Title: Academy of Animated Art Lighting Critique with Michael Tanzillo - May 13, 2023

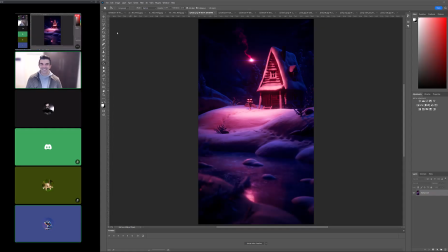0:05 Hey everybody, and welcome to today's lighting critique. We've got a few images to go through.
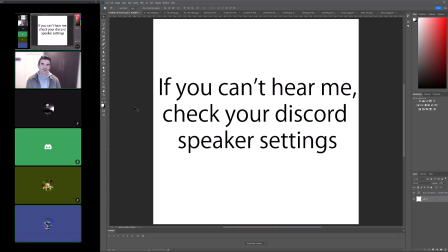0:11 We've got our some regulars online here.
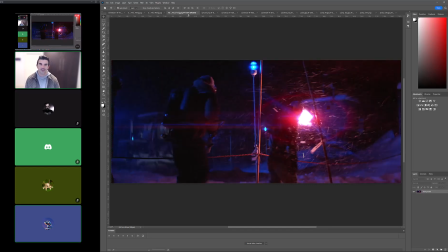0:15 We've got some talk of The Thing, an 80s horror movie that's awesome. It's peak Kurt Russell.
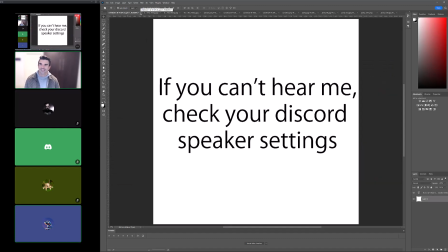0:21 And and also this is in case anyone's having any audio issues, Discord audio can be a little goofy when you come on live.
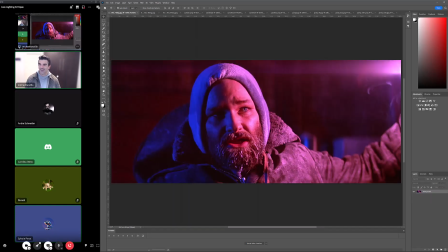0:28 So Sylvain, you're on live. We're going to go ahead and start right here with you.
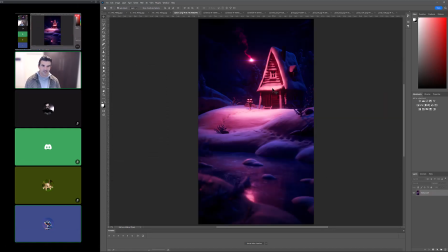0:31 So we've got an update on this is the latest and greatest on the winter cabin scene. Let me go ahead and grab the original that we had too.
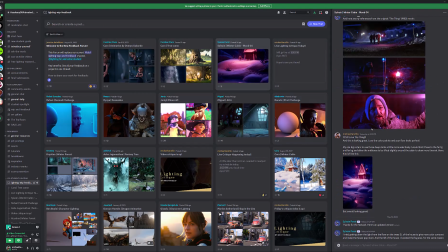0:44 The first one, just so we can see the. Oh wait, actually, yeah, here we go.
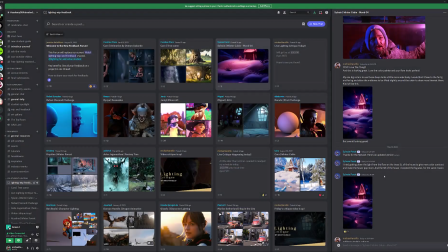0:51 Let's grab the original up here.
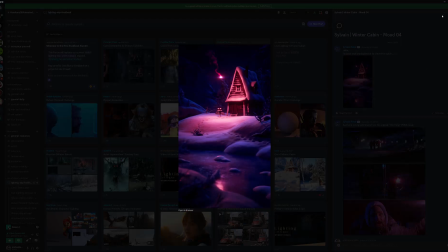0:54 All right, talk us through. What did you change? What did you update?
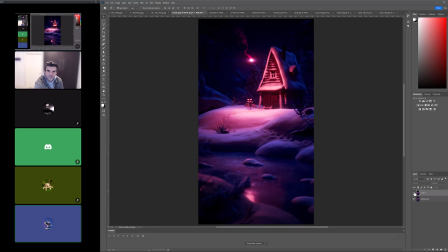1:01 Boosted the light from the flare. Yeah. I also increased the moonlight on the house to bring it up a bit. Yeah. Also the feel on the house, so it's not as dark.
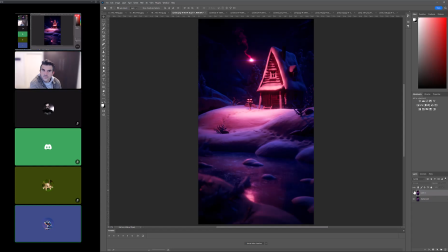1:14 The problem I didn't enable GI, so that's why some part of the image can get pretty dark. So I need to think about compensate and for those really dark areas. Also, as I said, on the screen left side of the house, the trees behind,
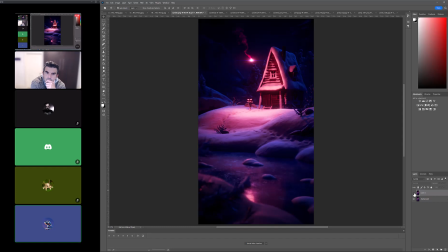1:34 I gained down a little bit the light from the flare, so it's not, it's less red, and so the house pop more. It's not, it's a bit more contrast in color, so it's easier to read.
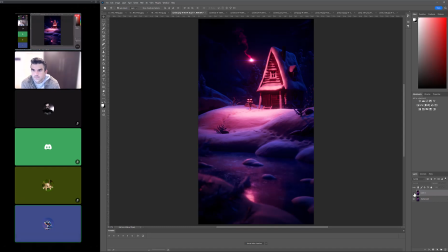1:50 And also on the screen right side, boosted a little bit the fog. So again, the house can pop a little more. Okay. All right, cool. Yeah. No, I mean, I think the trees are actually looking really good.
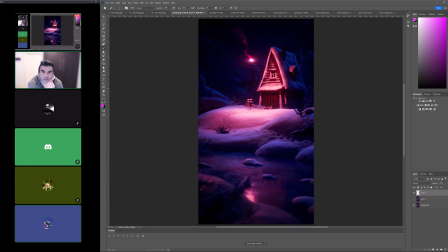2:06 I think that this value for the trees is perfect because you've got a nice little sky rim on them that's kind of identifying them. So it's not you're very aware that you're in this snow-covered foresty type scene, but they're not standing out too much.
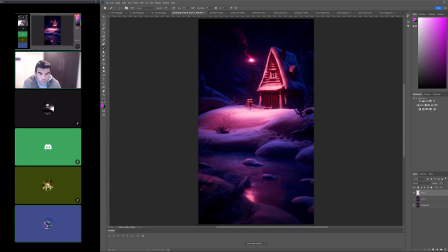2:22 And really, you do a good job of getting the focus really, really tightly on the house itself, and this flare. The flare looks great. This trail looks really great. The lens flare on it, the lens flare on the flare, looks really good too.
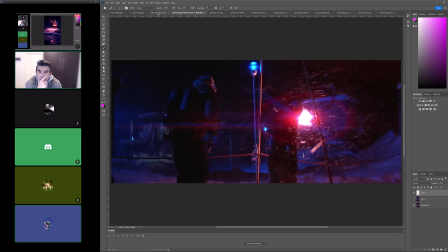2:38 The only thing, and it's kind of because I was looking at the reference, and one of the ones that color on that flare looks really nice.
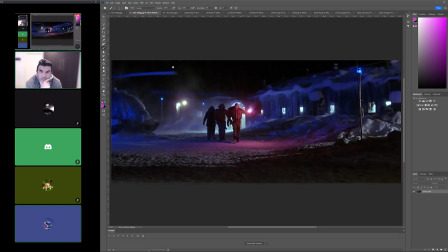2:47 I was looking at this image, and I think. Yeah, not so much this one because it's got a little bit more, but I think that adding a little more compensation for that the lack of global illumination it would be helpful, because I love the structure of this shot,
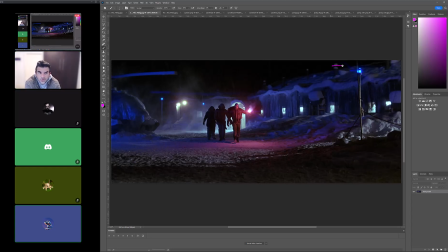3:02 and it's just as creepy, but there's more mid-tone values in this region here, and it really saves those deep blacks for the far background and then kind of in here in the foreground, and it really kind of helps us narrow in a little bit.
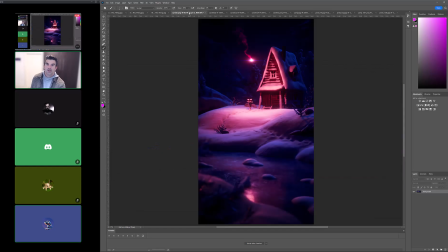3:16 So what I was thinking was
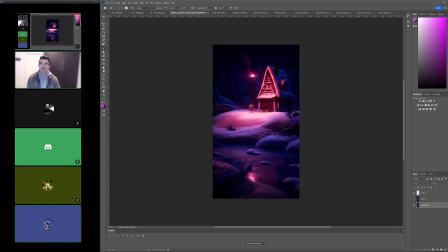3:20 taking this, and then what I would do if I were you in this instance is I would do a separate render of just maybe just your skylight separated could be enough,
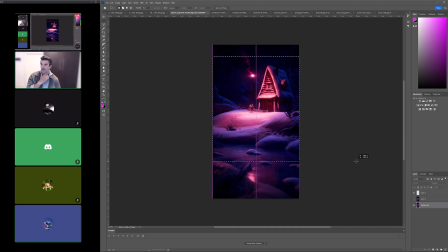3:35 and then if you can get Z depth information, that would be rad, because what you could then do is just kind of lift the midtones in just the area right around the house. And again, this might be a little bit too much.
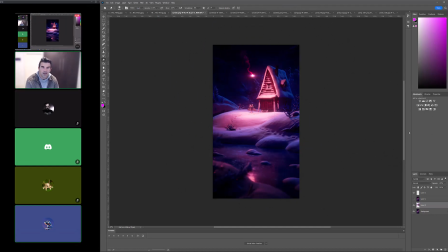3:54 I can take this down, but basically what you're doing is you're going to allow some of those values to kind of to stand out. So you're building a structure for an image that you're framing it with the darker elements.